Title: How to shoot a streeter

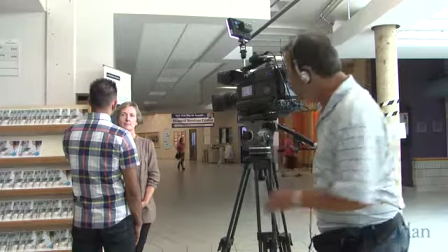Now look how rock steady that is. Now remember, don't set up the tripod low because you'll be shooting up.
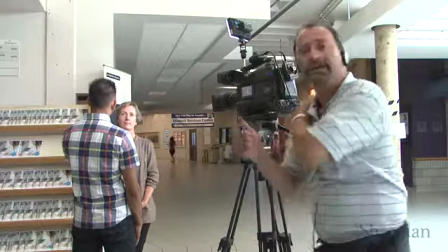Don't set it up high, you'll be shooting down. What you want is to maintain the camera height as if it was on your shoulder.
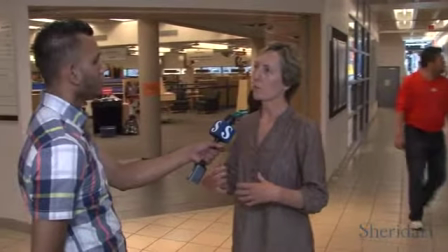So another thing to remember is also that you have to eventually cut this or edit this piece.
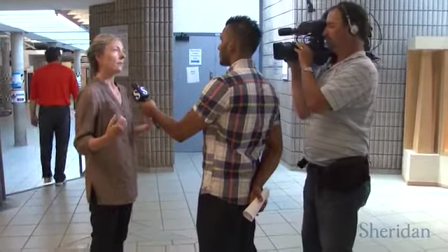And you want to think about, again, keeping it sort of interesting for the viewer to look at,
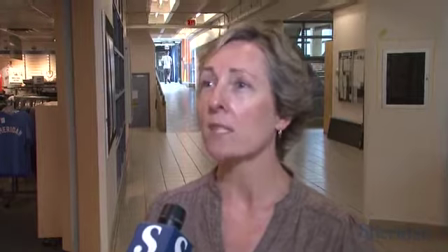which means you don't want to have everyone talking from the same side of the screen or the same axis.
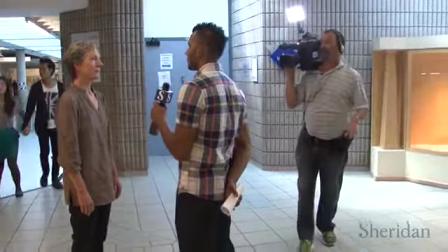So what we physically do is you just ask the reporter, Umar, let's swap axis, and he walks over to this way.
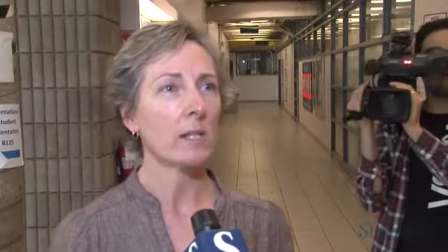And so now I'm speaking from the opposite side of the screen, so when you're cutting something together, you don't have everyone talking from the same side of the screen. Generally, a moss is between 45 seconds and a minute long,
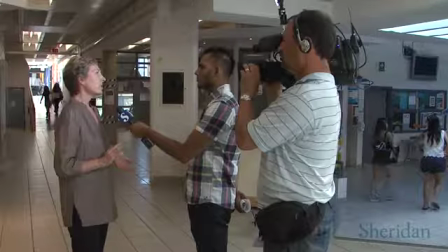depending on the time allowed in the show for it. that's usually going to be between 3 and 5 different people speaking. The clips you're using from people flow naturally from one to another.
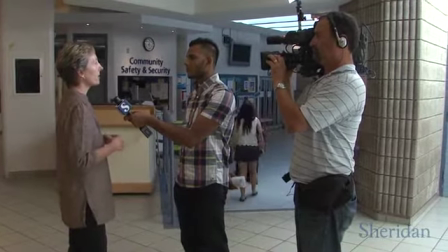You want to make sure that what you're showing your audience actually reflects everybody you talk to, not just the people that you show. And what I mean by that is, say you talk to 10 different people, 8 people hated something, and 2 people liked it.
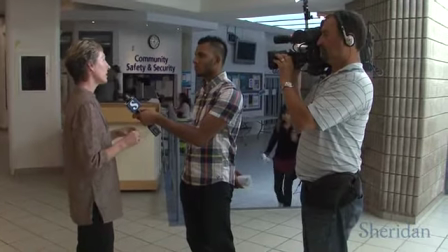You wouldn't want to show 2 people that liked it and 1 person that didn't, because that would sort of skew perspective on the issue. It would make it appear that of the people that you talked to, more liked it than didn't like it, and that wouldn't be true. So you've got to think about the editorial the whole way along.